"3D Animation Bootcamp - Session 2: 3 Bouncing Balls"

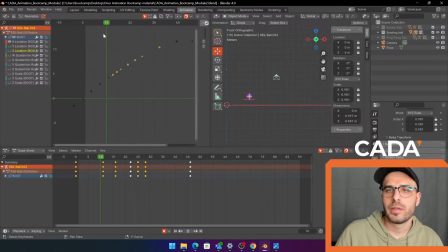(77:04)
And then actually I'm gonna do something a little bit fancy here. That is what is happening. Okay, very nice. Were you able to fix it? Is it alright now?
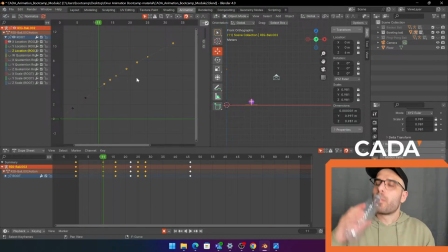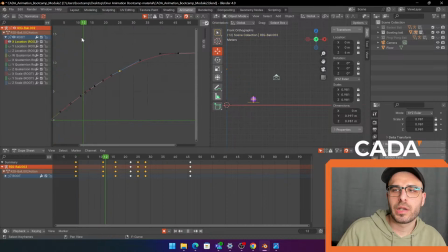(77:33)
So after it hits the ground the first time, I got it and fixed. Great, fantastic. I'm so happy. Okay, so when a bowling ball hits the ground, we expect it to lose a lot of energy because that whole bouncing thing I talked about.
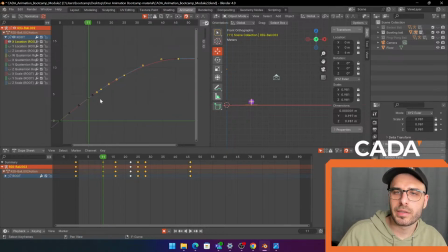(77:51)
So honestly, I'm just gonna start out by making it so right after it hits the floor, oh, this is gonna be, so I can click B and then middle mouse drag over here so we don't select this.
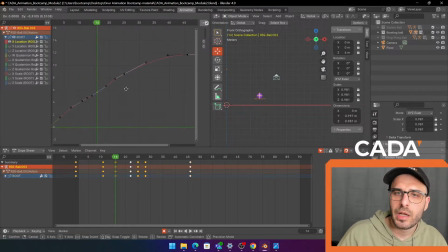(78:05)
I know what, that is too confusing. I'll just do it manually. I'll just make it so right here I go vector, and then I'm gonna make it so it's going a lot slower right after it hits the ground.
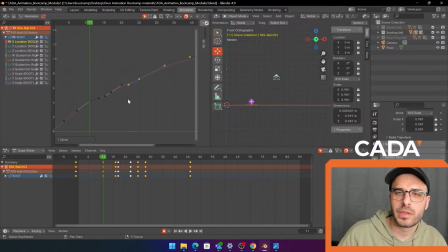(78:23)
So we sort of get that immediate, like, boom, it hit and lost a lot of energy. So you see how I'm like cracking the curve right here. It's basically right where it hits. No, we don't want it to speed up, so we do that.
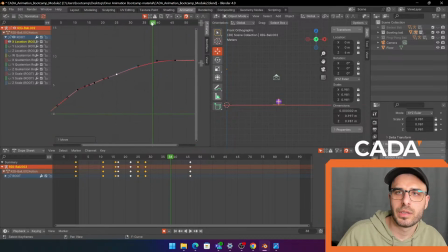(78:41)
Roll this down, make sure the curve is looking like we want it to, and right as it crops.
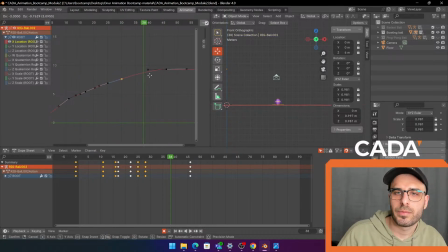(78:55)
Okay, that is looking fine. It is not great, but it demonstrates the purpose. And now it is, yeah.
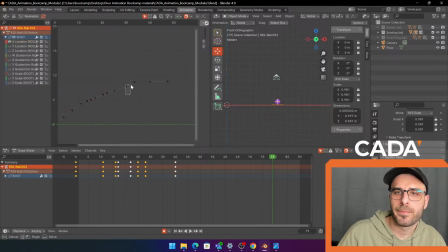(79:12)
Okay, I feel like it's going a bit too far in the end. It doesn't look like it has enough energy to sort of do that. I'll just delete this to get like a cleaner.
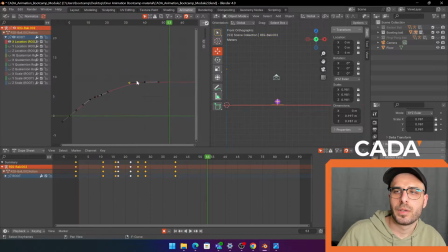(79:32)
Boop. Okay. We might keep it like this for now. I don't want to squash and stretch this. Maybe a little bit, but I might even not do it at all, just to give that contrast, because I want it to feel really like solid, right?
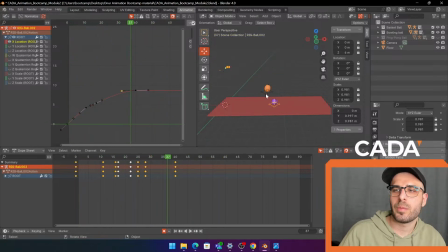(79:51)
So already look at how much, like, how different these balls feels, right? That was the goal of today, controlling it so the balls feel very different, which is exactly what we got.
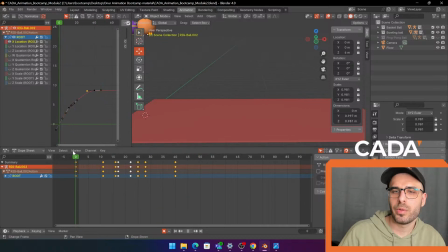(80:07)
If we had the time, we could sort of get the bowling ball to roll as well, which would look very nice. But I didn't set it up in the right way, so maybe we'll do that at the very end. Okay, I think at this point we should move on to the ping pong ball, because we sort of already get the feeling of the bowling ball.
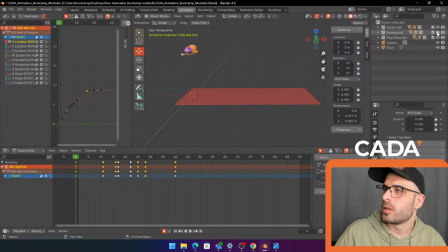(80:27)
And then we can take a video of it. I'll try to do this ping pong ball as fast as possible, because we don't have time,
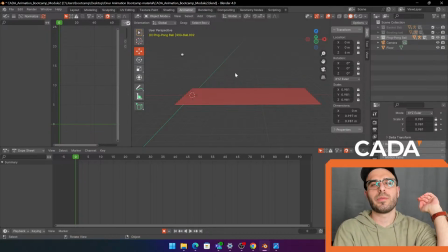(80:36)
and I want everybody to have a video at the end, and I'll show how to do that as well. I'll still explain what I'm doing, of course. So we need to make our key poses first.
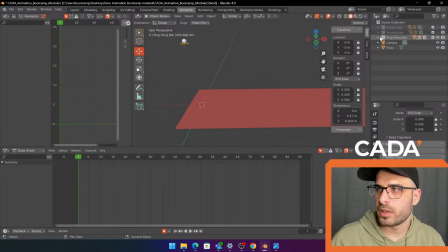(80:49)
So I went into object mode, I select our ping pong ball, I hit everything else, and then I went into pose mode. Click numpad 1 to go into orthographic view, or you could click up here so you can see what we're doing.
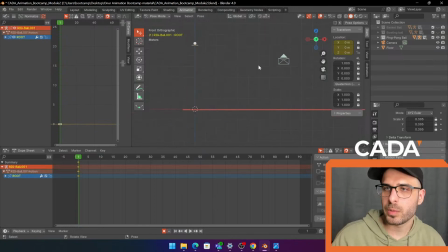(81:03)
I to set a keyframe location, this is where we want it to start. Go into the camera and see. Okay. Now we want to set our down pose.